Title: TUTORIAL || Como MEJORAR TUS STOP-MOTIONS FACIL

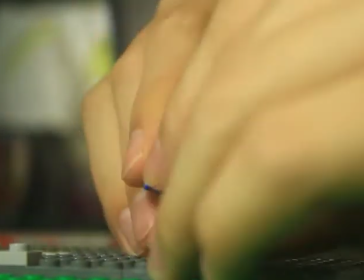O sea, otra foto. Y regresamos a uno menor.
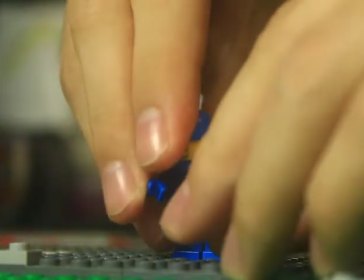Otra foto. Uno todavía menos. Y mezclamos las velocidades.
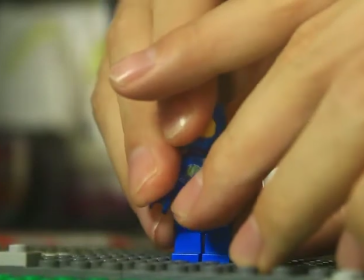Esto porque cuando
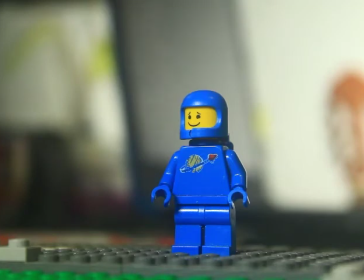estamos nosotros en movimiento, como personas, como seres humanos reales,
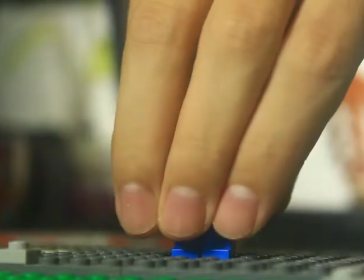o como criaturas en un ambiente tridimensional,
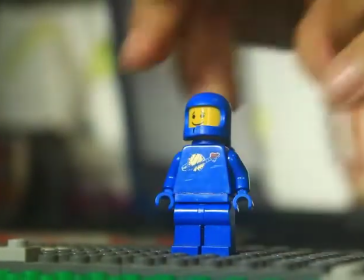no nos movemos a una velocidad como que consistente.
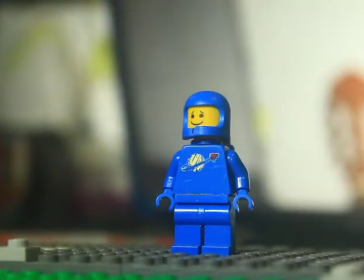¿Me explico? Las velocidades que hace nuestro cuerpo son un poquito diferentes todo el tiempo. Entonces, como pueden ver,
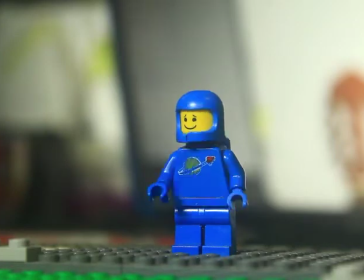mezclamos un poquito los movimientos para que sea inclusive un poco más dinámica la cosa, ¿no?
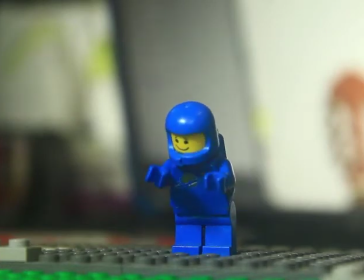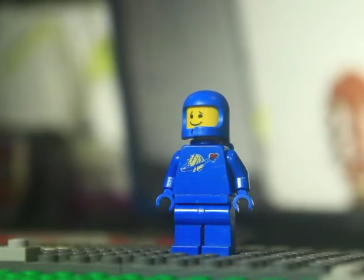Entonces, los tres puntos que quedan. Iluminación. Se concentran aquí. Posición de cámara, fotografía. ¿Dónde vamos a filmar? ¿Cómo vamos a posicionar? ¿Cómo nos vamos a mover? La imagen se tiene que ver chida, cinemático. Y finalmente, el ease in, ease out. Esas son las tres cosas que nos van a ayudar a que nuestros videos se vean otro nivel. Pero, ok, yo sí tengo una cámara profesional, pero no tengo un programa de animación profesional. Entonces lo que hago es tomar fotos por separado, pasarlas a mi computadora y editar o juntarlas en Adobe Premiere. Yo sé que no todos tienen Adobe Premiere y yo sé que no todos tienen una cámara profesional. ¿Cuáles son las alternativas? Puedes tener una cámara profesional, pero puede que no tengas un programa como el mío. Hay programas que son gratis, no son tan buenos, pero pueden funcionarte si estás empezando. Lo mejor es usar el celular. Y esa aplicación de Stop Motion Pro está buenísima. Yo incluso hice una animación con un muñeco
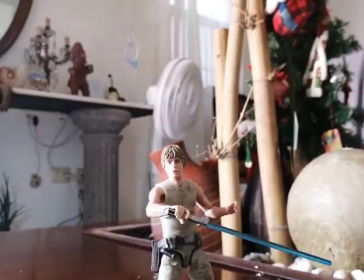aplicando esto que yo les comparto para que vean que sí pueden verse videos realmente profesionales y chidos. A mí me gusta animar con 12 fotos por segundo. Por ejemplo, en Stop Motion Pro les voy a preguntar a qué velocidad quieren correr las imágenes. Aplican esto de Ease In, Ease Out, la cámara, y van a salir de que volando. Así que, bueno, por mi parte eso es todo. Me dio mucho gusto verlos. Espero que este no sea el último video. Es el primer video del año. Espero lo compartan. Y, ¿saben qué? Me encantaría ver sus trabajos. Me encantaría ver cómo han avanzado sus videos si aplican estas técnicas. Y me encantaría que pusieran el link de algún video ya aplicando esto que aprendieron para ver cómo han mejorado. Así que, hasta la próxima, chavos. No dejen de crear, no dejen de animar y no dejen de ser chidos. Bye. What up?